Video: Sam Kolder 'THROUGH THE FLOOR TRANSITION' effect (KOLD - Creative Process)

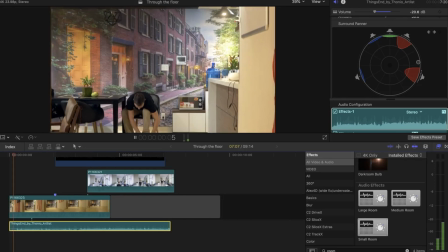[4:08]
From here, I pressed the keyframe down where I wanted the source of the sound to start, and I dragged it up so it sounds like we're moving away.
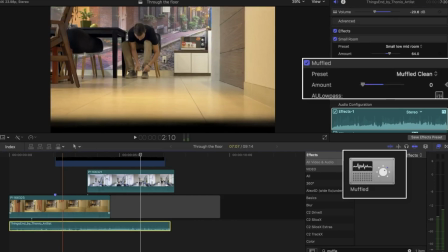[4:18]
I also added a muffled effect so it sounded like we're going through the floor and the music was being muffled.
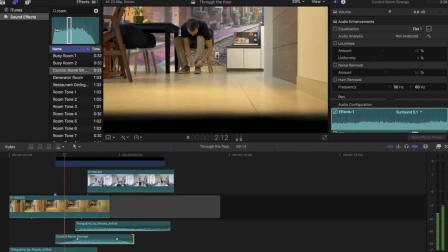[4:26]
Some other sound effects I added were kind of a machinery type sound when we were passing through the floor,
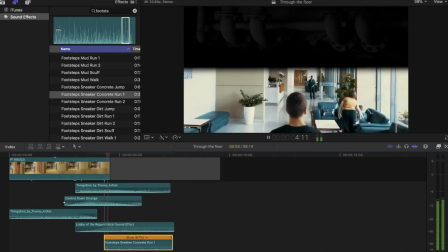[4:31]
ambiance from a hotel lobby, footsteps, and a whoosh sound for when we pass through the floor.
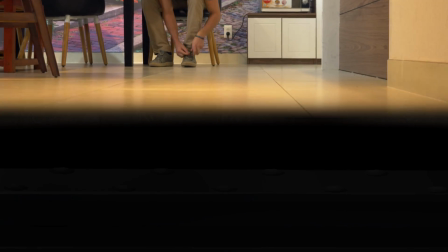[4:37]
And that about wraps it up, guys. It doesn't look perfect, but this was my first time creating this effect, and I hope it gave you a general sense of how you can create it yourself.
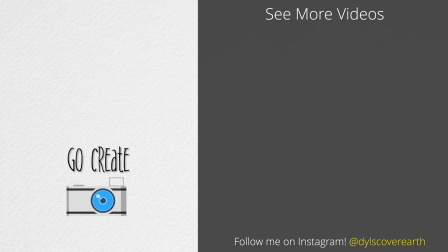[4:44]
If I taught you something today, it would mean a lot if you press the thumbs up button, and if you haven't subscribed already, consider doing so if you want to see more videos like this. Now get out there and go create.